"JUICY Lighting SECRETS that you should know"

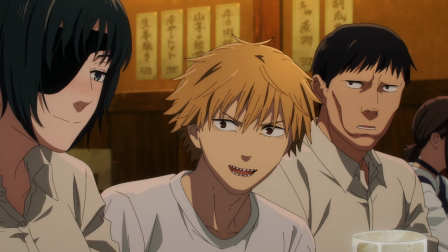Then all of a sudden, Denji finds out that he might have a chance for a kiss with Himeno, which apparently turns into a sloppy kisser when she gets drunk.
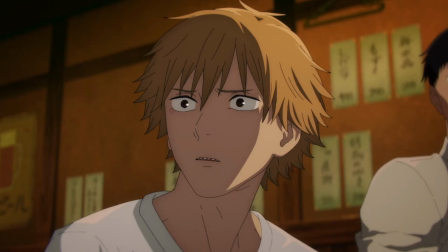And immediately into the next scene, Denji's face is casted into the shadows,
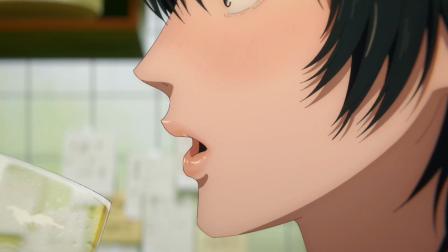showing his not so pure intentions after learning that information.
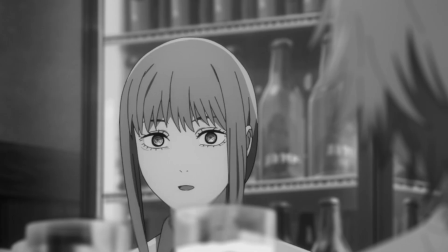Yeah, drink more, Makima, drink more. Now, this is slightly exaggerated again for a comical effect.
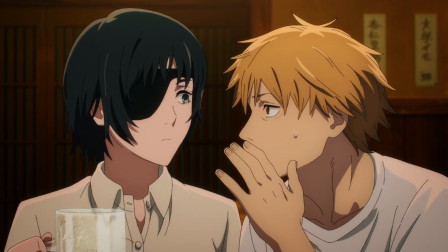In a more realistic setting, it wouldn't be this dark all of a sudden. This is obviously Mappa using their artistic license to emphasize the story moment.
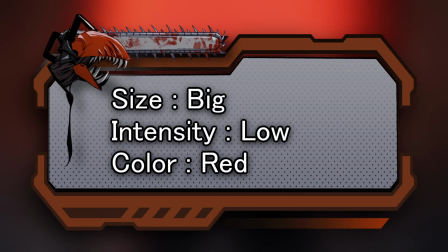Next, here's a small example of how tweaking the parameters of a light source can give very cool effects to a scene.
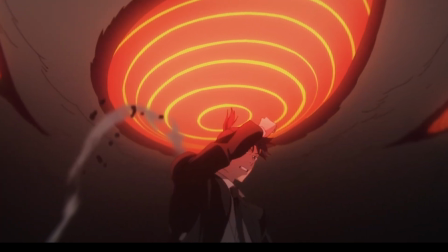During the scene where they encountered the Sword Devil, Aki summoned Kon, and the Fox Devil's eye basically acted as a large key light, being very close to Aki.
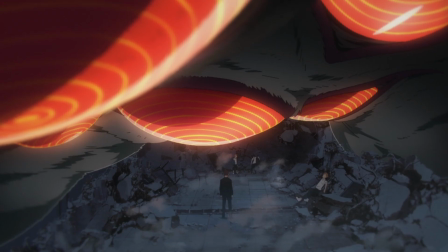This creates this very soft lighting on top of Aki, which I thought was pretty cool. If the video is being helpful to you so far, please do leave a like and subscribe.
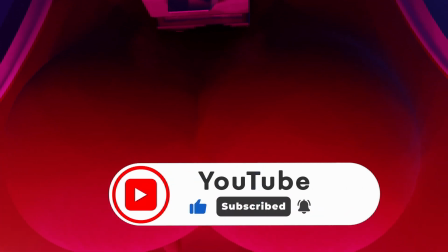These videos take a long time for me to make, so I would appreciate any support.
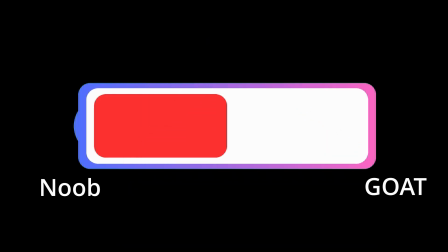Now that we know what are the basics to lighting and how we can use them in stories for mood and atmosphere, let's explore some common lighting scenarios that we can use in our own work.
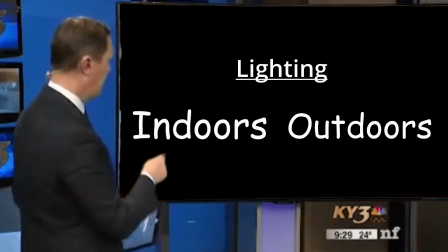Lighting scenarios can be divided roughly into two types: indoors and outdoors.
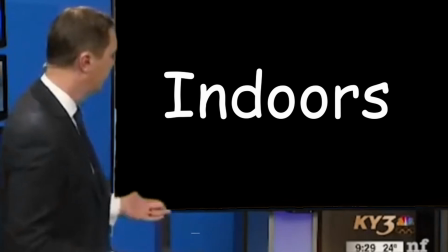Indoor lighting mostly involve artificial lights like light bulbs, candles, and LEDs.
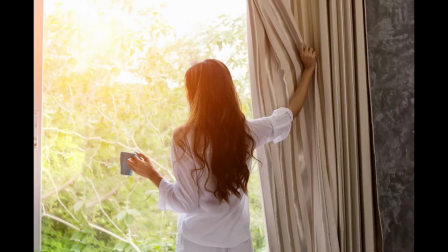I would even count sunlight coming from windows or doors as indoor lighting.
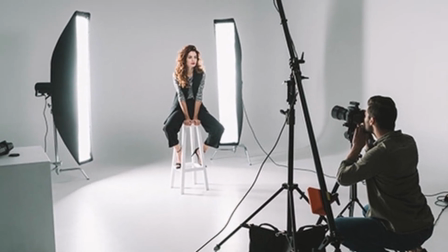With artificial lights, the setup is usually a little more complicated because they can be placed anywhere and they have more variety in terms of color temperature and hue.
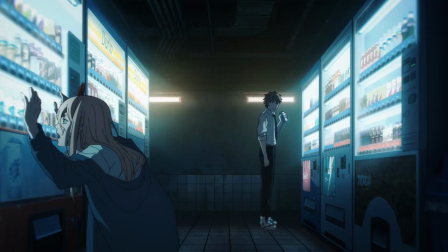For example, in this scene, Denji and Power are chilling around some vending machines, and these lights around them gives off that bluish tint.
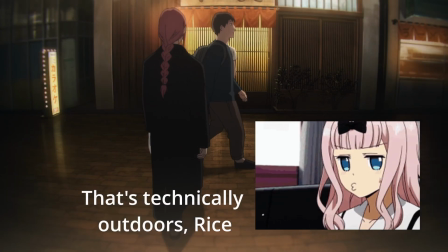Compared to this scene when a gang came out of the izakaya and they have that warm reddish lantern lights behind them.
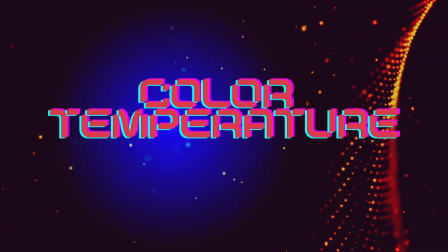These differences in color is called color temperature and can be measured using something called the Kelvin scale.
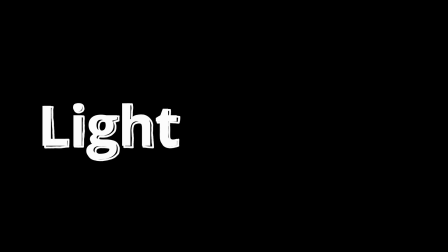And then we have light coming in from the windows. This usually means the light source is either going to be the sun, moonlight, or a street light.
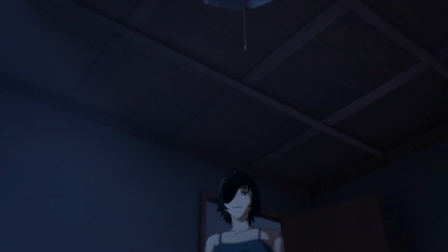This is a very common lighting scenario for creating moody atmospheres. Just like this scene when Denji was being brought to Himeno's place for some sexy time,
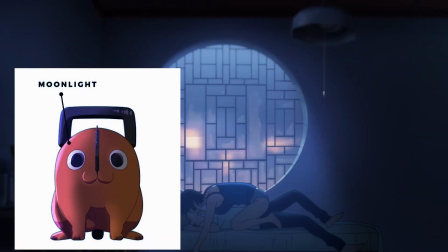with the enchanting moonlight shining through the massive window in Himeno's room.
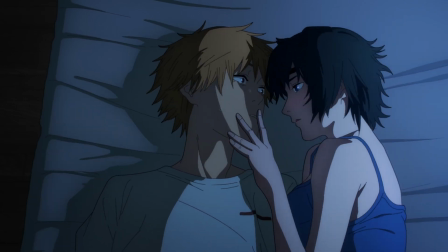The choice of lighting here really sets up the atmosphere for what's about to happen.
Aww. What the heck?
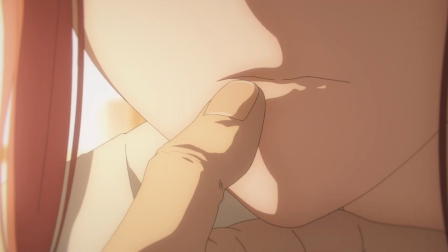Or this scene with Makima, that beautiful sunset and some intense finger biting.
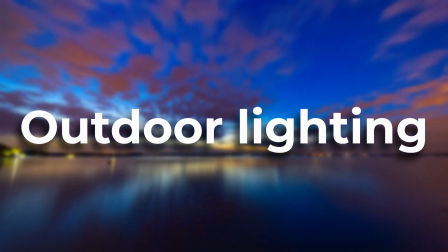Sorry, I choked on my water. Then we have outdoor lighting, which is much more straightforward. The primary light source being the sun, or again the moon, or street lights if it's a night scene.
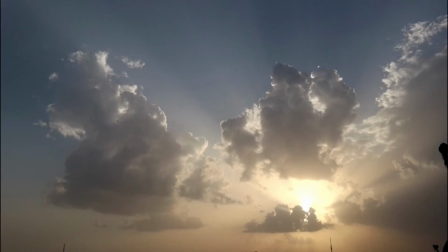The main concern here is the time of day, which determines the direction of the light and color temperature.
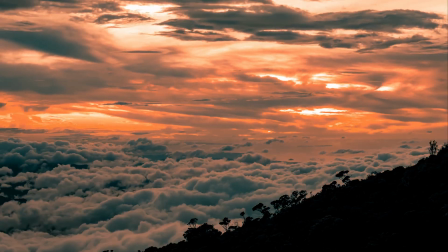Another thing we need to pay attention to when painting outdoor scenes is skylight, aka scattered blue ambient light coming from the sky.
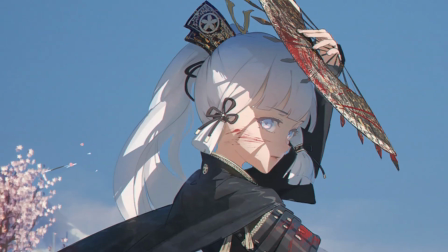I won't go too much into details about the science behind this since it's already covered by a lot of other tutorials,
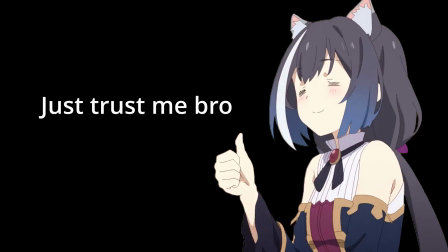but just know that adding this can make your paintings more convincing if it's an outdoor setting.
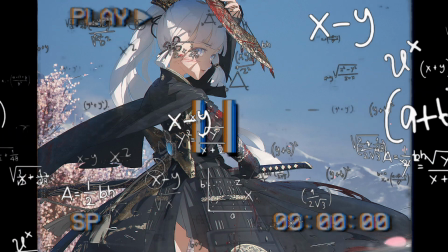I know I'm skipping past a lot of things here, but lighting is such a huge topic and I don't want this video to be super long.
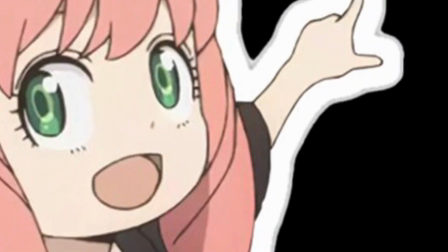So if you want me to dive deeper into each of these topics, let me know in the comments.
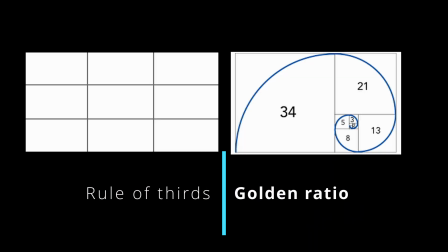Another main purpose of lighting is for setting up compositions and bringing attention to things in the scene.
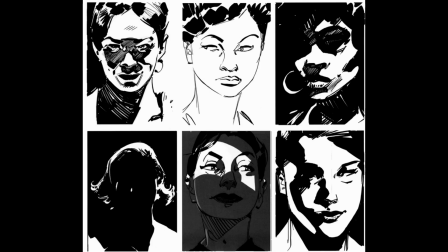The goal to all this is to create interesting shadows that can lead the eye around the frame.
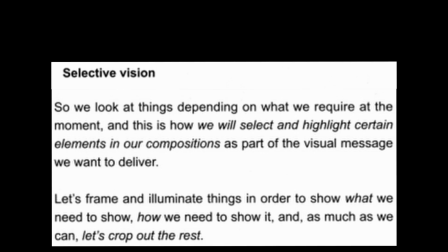A neat little trick Mappa used here is selective vision. Using lighting, they bring the relevant characters into the light while darkening the supporting characters.
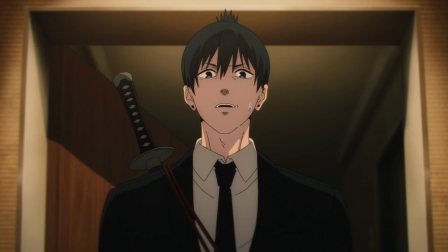Like this scene when the focus is on Kobeni and Aki when they were conversing, but as soon as Denji comes in and rudely interrupted them,
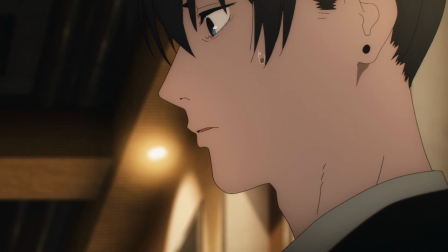those two are darkened and the light shines on Denji to bring the focus onto him.
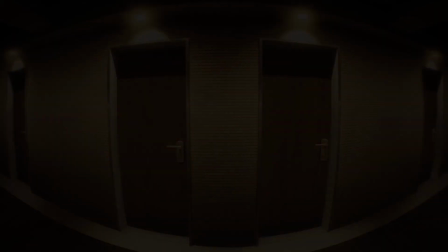Same trick they use here when Himeno is being slapped by her ex-colleague's girlfriend and Aki saw that happening.
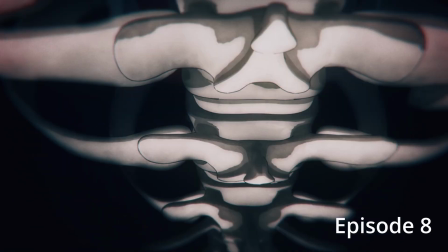Another cool thing Mappa did was at episode 8 during the battle between the Katana Devil and Aki and friends.
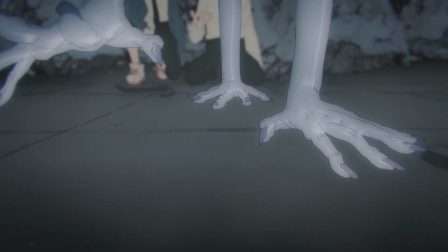They used the movement of light to bring attention to the subjects in the scene, like Ghost's hands stepping into the light,
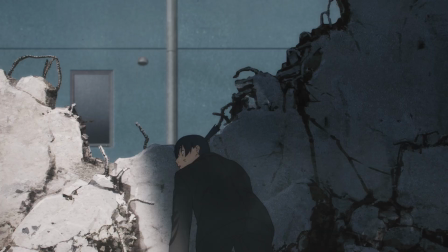Himeno when she's standing up with conviction, the light here moving to reveal Aki's expressions,
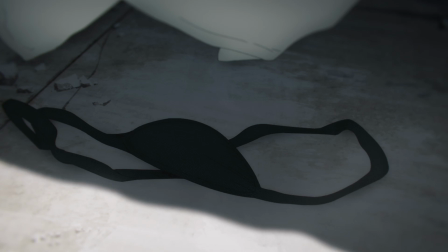and the same light here moving to bring Himeno's clothes and eye patch into the light.
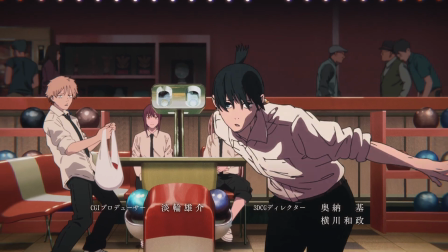Also here in the opening where Aki steps into the shadows to throw the bowling ball with a little rim light here,
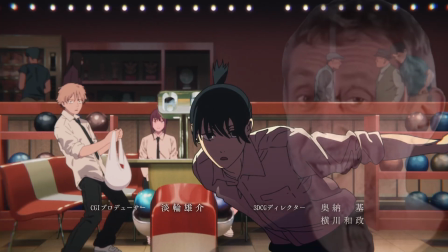that creates a nice contrast between him and the really lit up background.
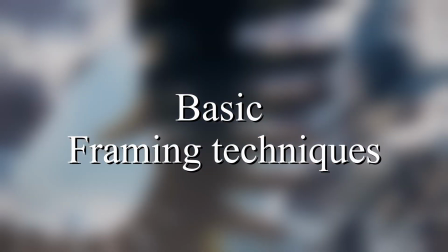And then there are also some basic framing techniques to using light, like Denji and Makima under the window light here,
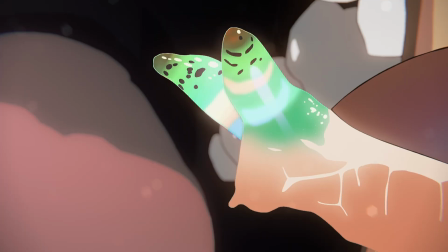and the spotlight effect here framing Makima's face in an interesting way, or using backlight where they introduces the Katana Devil.
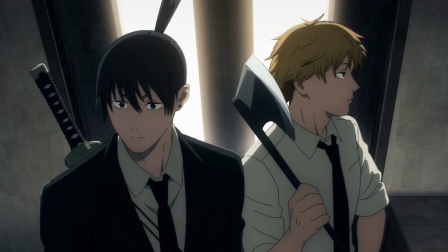Alright, let's move on to another concept here, light fall off. Denji and Aki investigates a devil infested house, only to find this
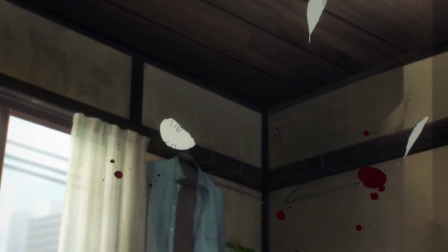well-educated gentleman snacking on his pet bird. The dude was swiftly eliminated and the duo carried on their conversation.
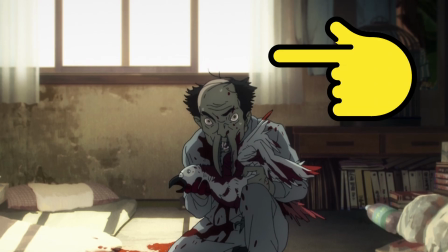We can see it's a window lighting setup here, the main key light being the sunlight coming from the window and the rest is just ambient light in the room doing its job.
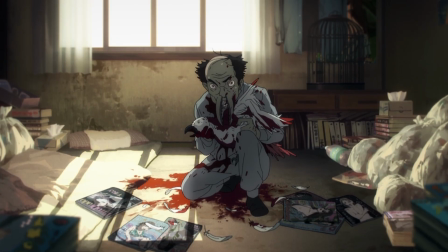The perspective might make it look like the light is coming straight on, but if you look closely,
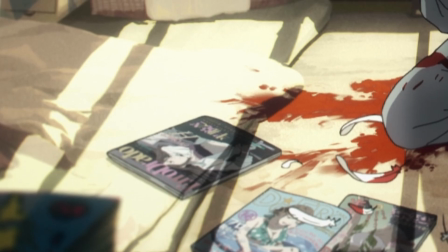the light exposure is actually stronger on one side and weaker on the other.
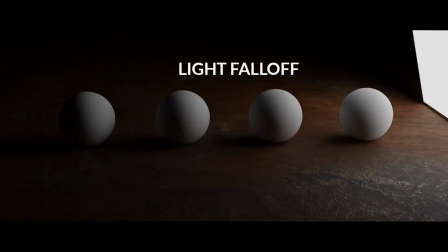This gradient here is called the light fall off, or inverse square law.
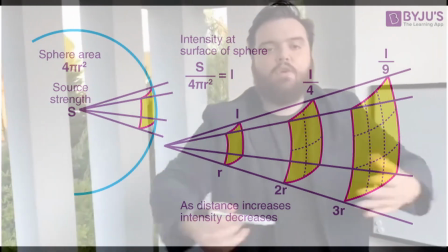What the fuck? Okay, so I want you guys to pay attention to this equation here.
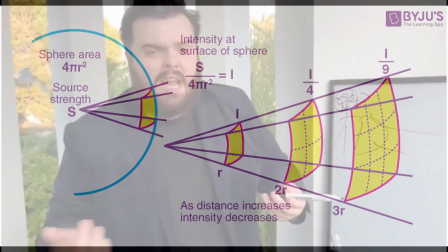As you can see, intensity is inversely proportional.
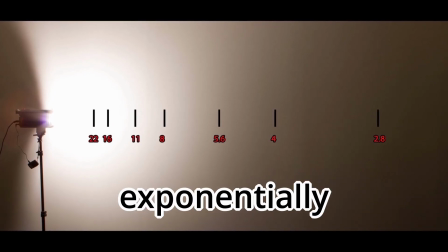Yeah, so to put it simply, light becomes weaker exponentially as it travels further from the light source.
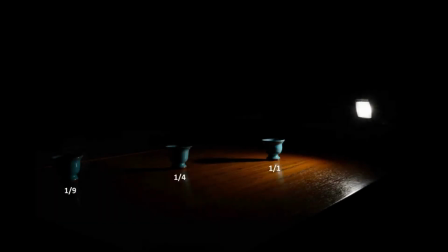This effect can be very strong even within a relatively short distance.
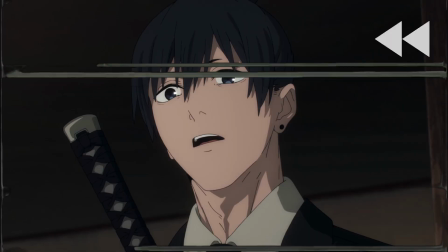This is Mappa's play on light fall off because they wanted to clearly show the red of the bloodstains on the floor.
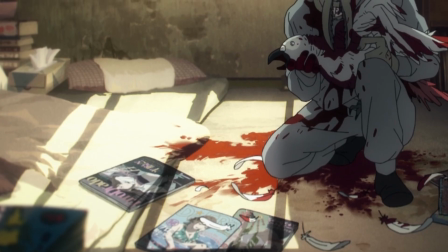Post-edit rice brush hair, the reason why there's a gradient there is because those are two different materials, one being the white sheets and the other the floor. So I was being an idiot here, but the principle of light fall off still holds.
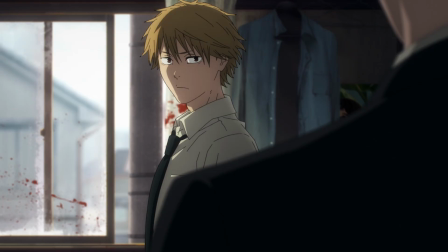Alright, back to the video. Another interesting thing to note is at the next cut. The devil is placed out of the light.
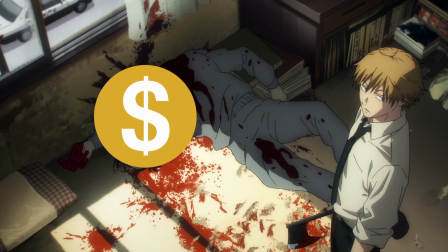Davinci, who is talking in the scene, is being placed under the light instead.
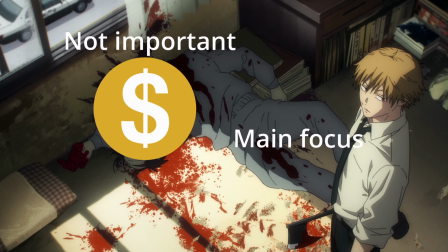This sets up the hierarchy of the character's importance in the scene and tells the viewer which one we should be focusing on.
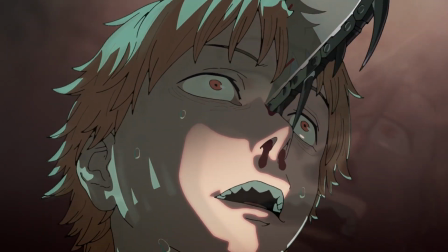The same fall off can be seen here in the opening scene. I happen to really like this frame, so let's paint something using this as inspiration.
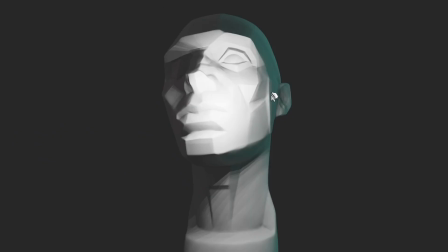So there are probably two light sources here, one being the really bright and close shining this way, slightly up on Davinci's face, the other being the greenish ambient light from the top.
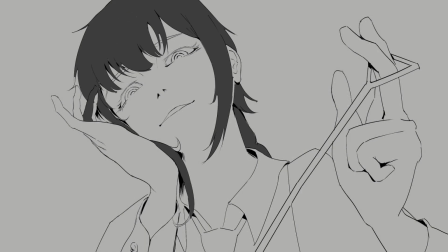Now, there are a lot of ways you can add light with digital painting.
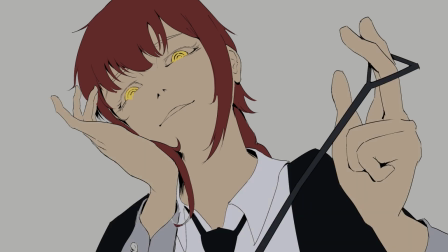The most standard way would be getting the base colors filled up first, then use blending modes for the lighting.
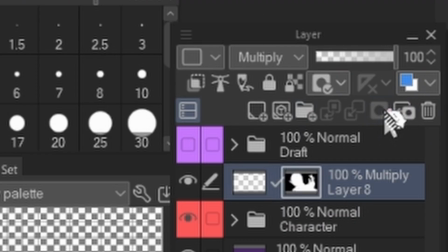I make a mask of the whole character and throw a multiply layer on the whole thing with maybe this color.
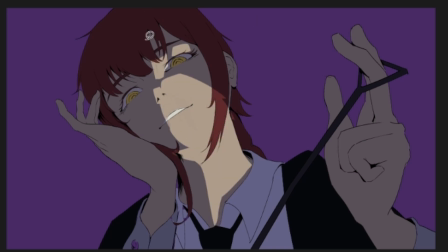After that, I just simply erase away the parts I want the light to hit. This way I add them back with the mask and sculpt the light shape as I go.
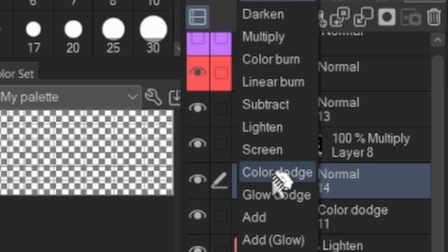Now to simulate the juicy subsurface scattering effect, I'll be using a color dodge layer with a low opacity brush and a midtone color.
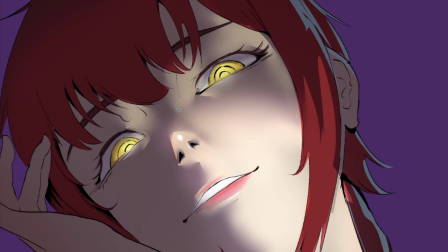Then I just airbrush the edges around the boundary of light and shadow here. You can also just draw lines using a saturated color. Honestly, it's your call. At this point, it's more of a stylistic choice.
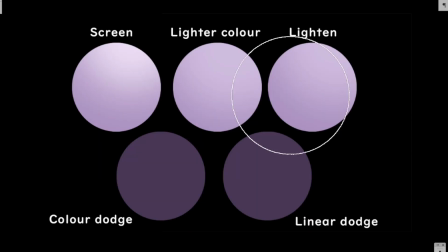I happen to have a video on how the color dodge king himself uses color dodge in his paintings, so definitely check it out.
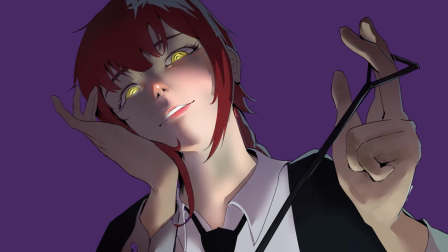Anyways, now we just have to do the ambient light and add some light fall off effect.
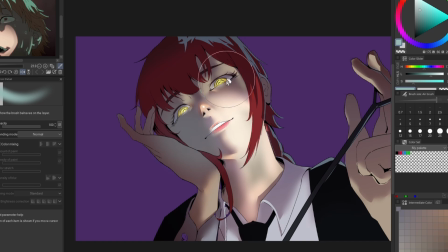With ambient light, we just have to keep it relatively subtle and not too overpowering. So let's use lighten mode again with a relatively darker value. Then we'll do a fill light on the shadows to light things up a little more. I'll just lock the transparency of the shadow layer here and use an airbrush, very lightly tap that.
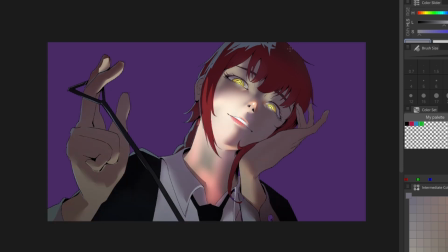I'll also do a gradient with multiply to darken the lower part here so that the focus goes up to the face.